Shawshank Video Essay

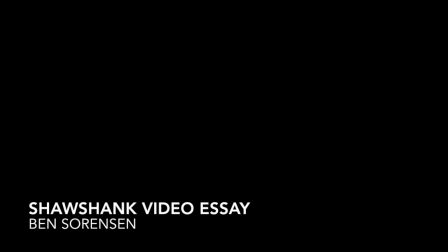[0:00]
Alright, we're going to do a little video essay of Shawshank Redemption, where Red goes to find Andy.
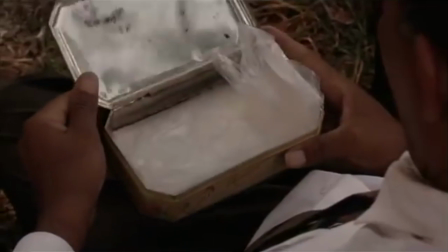[0:05]
These are the closing scenes of the movie. Okay, we start off here with Red opening a tin from Andy,
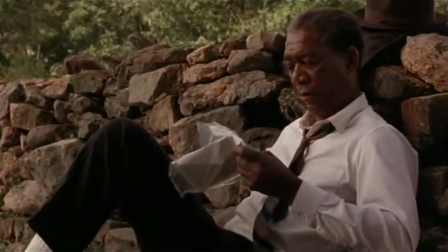[0:14]
and it really focuses him from a side perspective.
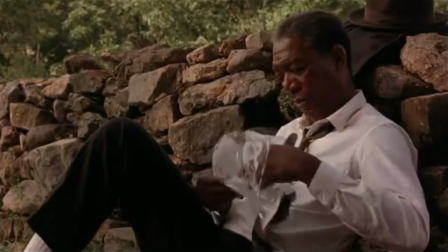[0:17]
This is him in his own moment, and then the director here brings in the focus
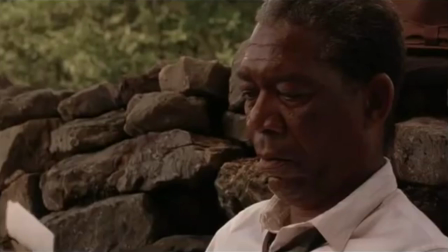[0:23]
on this letter and envelope that is going to provide some more information for Red.
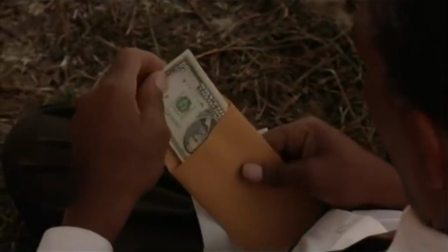[0:31]
Notice the over-the-shoulder view. We're kind of watching from a private perspective right now.
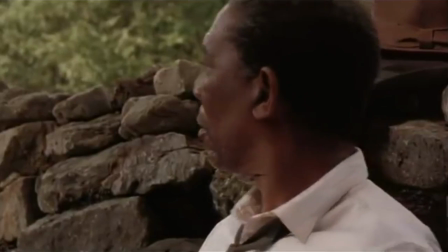[0:37]
We're kind of spying on Red and what he's doing.
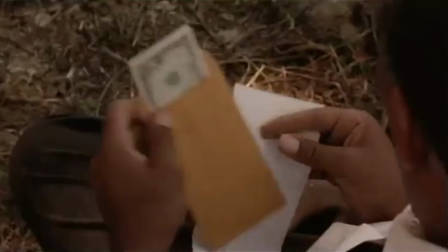[0:44]
Checks around, make sure no one's watching once he finds the cash.
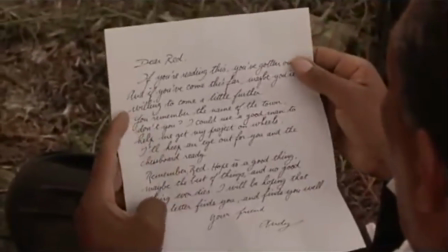[0:48]
Opens this important letter to him, but still is not aware that the camera or anyone else would be around, just kind of viewing on a private moment here.
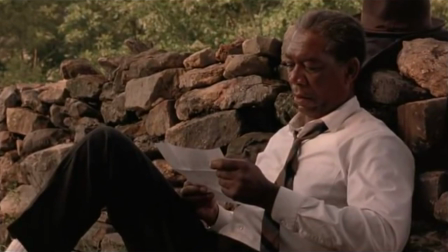Recalling thoughts to himself, previous conversations with Andy.
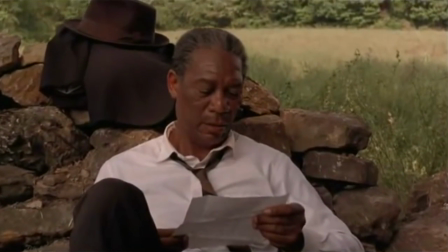[1:10]
Really kind of pans in, brings him into focus, his realization of what the letter says.
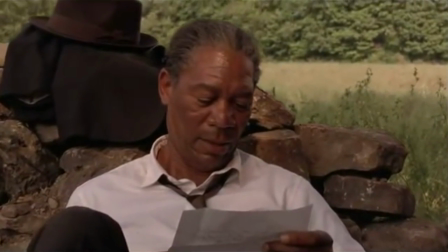[1:21]
Still panning in on his face.
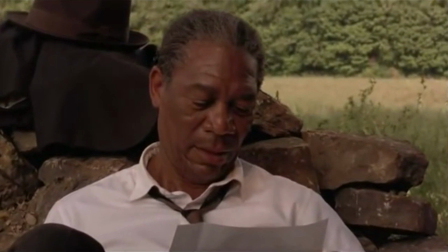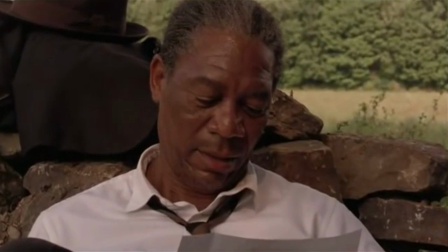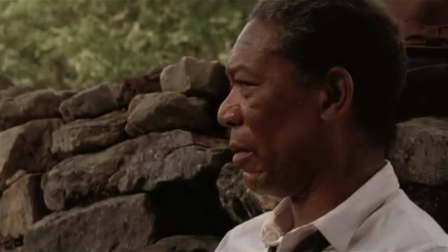[1:34]
Emotional impact, we're still takes this back out to a private moment for him.
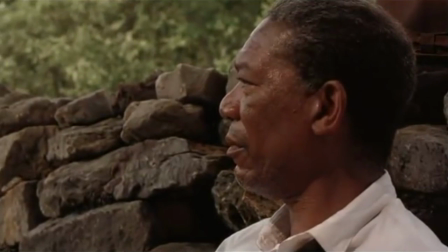[1:41]
Captures him, but his emotional reaction from a side pan versus straight on.
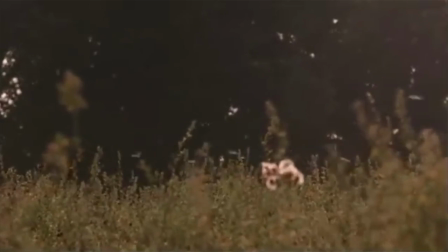[1:47]
So here we watch Red get up and walk away through this field.
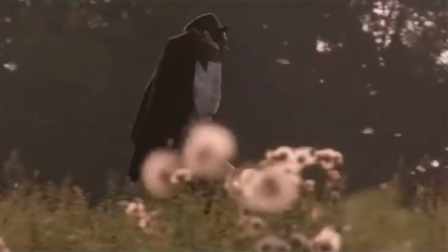[1:51]
The director keeps him in the middle of the scene while the plants and the bugs also provide some contrast.
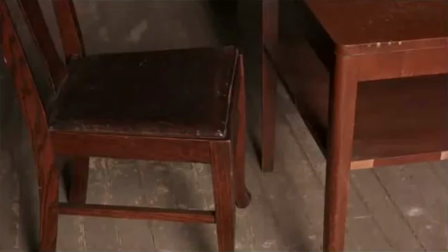[1:59]
And right here, I'm going to pause the video to make an important distinction here. There was a segment that we watched about the importance of a chair and the mindset of that chair.
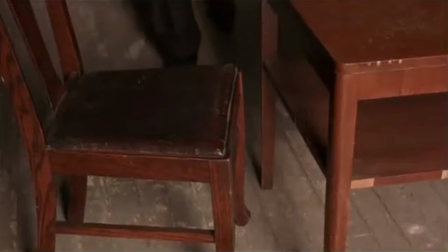[2:11]
There's an earlier scene in the movie where another prisoner has gotten out and
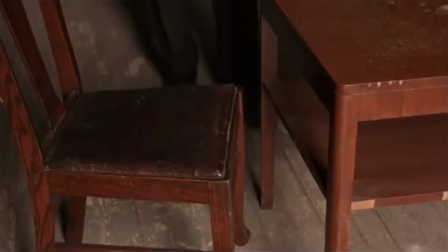[2:15]
he just can't cope with the outside world anymore because he's been in jail for so long.
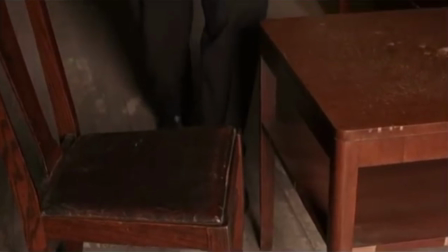[2:20]
And so right here, there's a distinction between life and death because the previous prisoner gets up on this chair and ends up hanging himself.
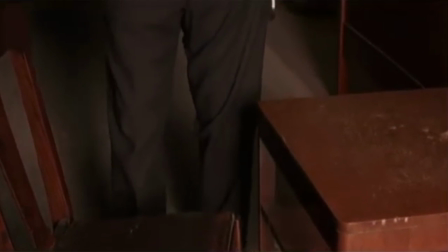[2:29]
But Red does the opposite. So right here is really kind of a pivotal moment in
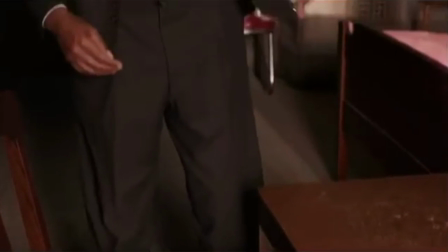[2:35]
the movie where the director has chosen to
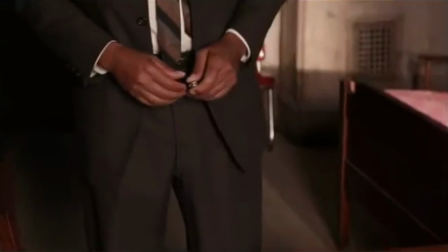[2:41]
use this chair as a symbol of something that could represent life or death as something bigger.
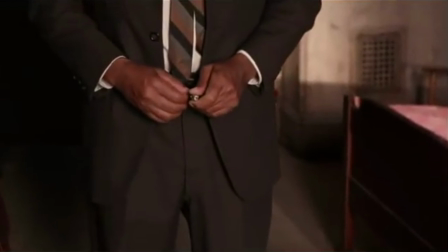[2:48]
Alright, this chair, that's the figure, and then we come up to this knife,
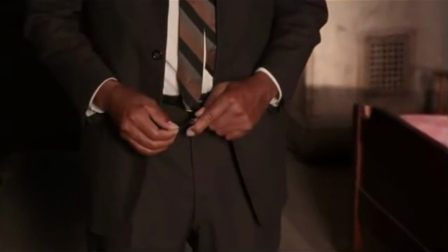[2:53]
and then it slowly brings it up to bring his face into focus here.
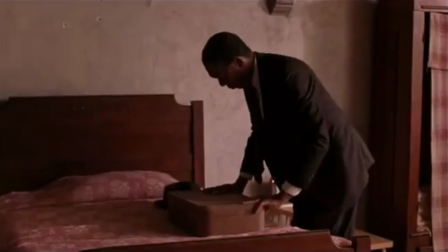[3:01]
Bringing him into the center of the subject,
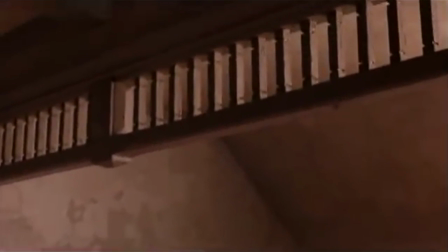[3:03]
and in one shot pans up to where the other prisoner who is released had etched his name in there right before he hung himself.
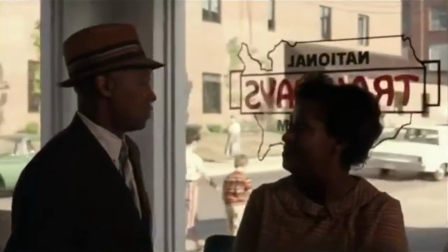[3:14]
Panning through all the characters.
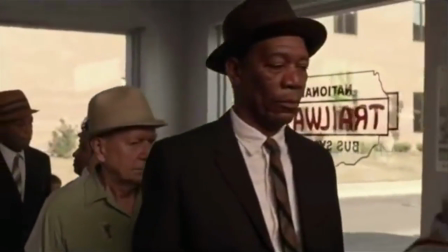[3:19]
Brings him to the middle of the screen, showing him into focus, and comes in on his face.
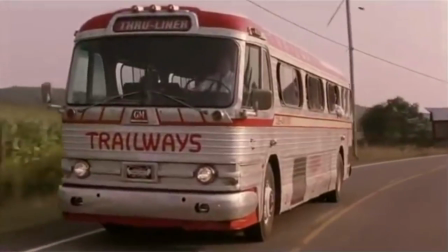[3:28]
Bringing the bus in from the left-hand side and crossing the screen all the way across.
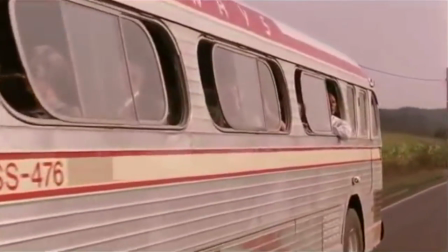[3:33]
Panning all the way into Red's face here, making him the most important figure on this bus.
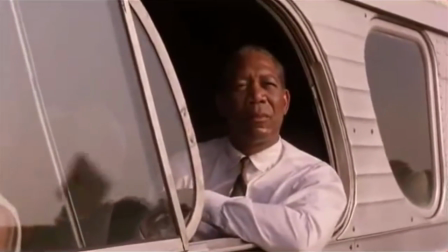[3:42]
And then the bus goes away, representing him on his new journey.
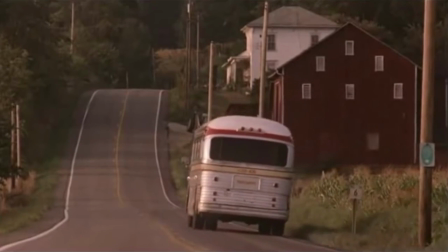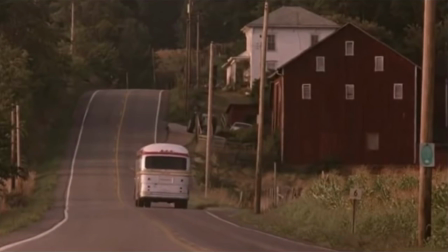[3:54]
It's a really long scene without a cut.
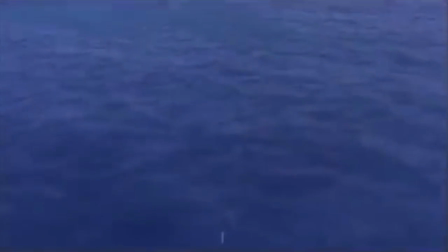[3:59]
And here we go, just panning over the entire ocean, showing the opportunity that he comes into.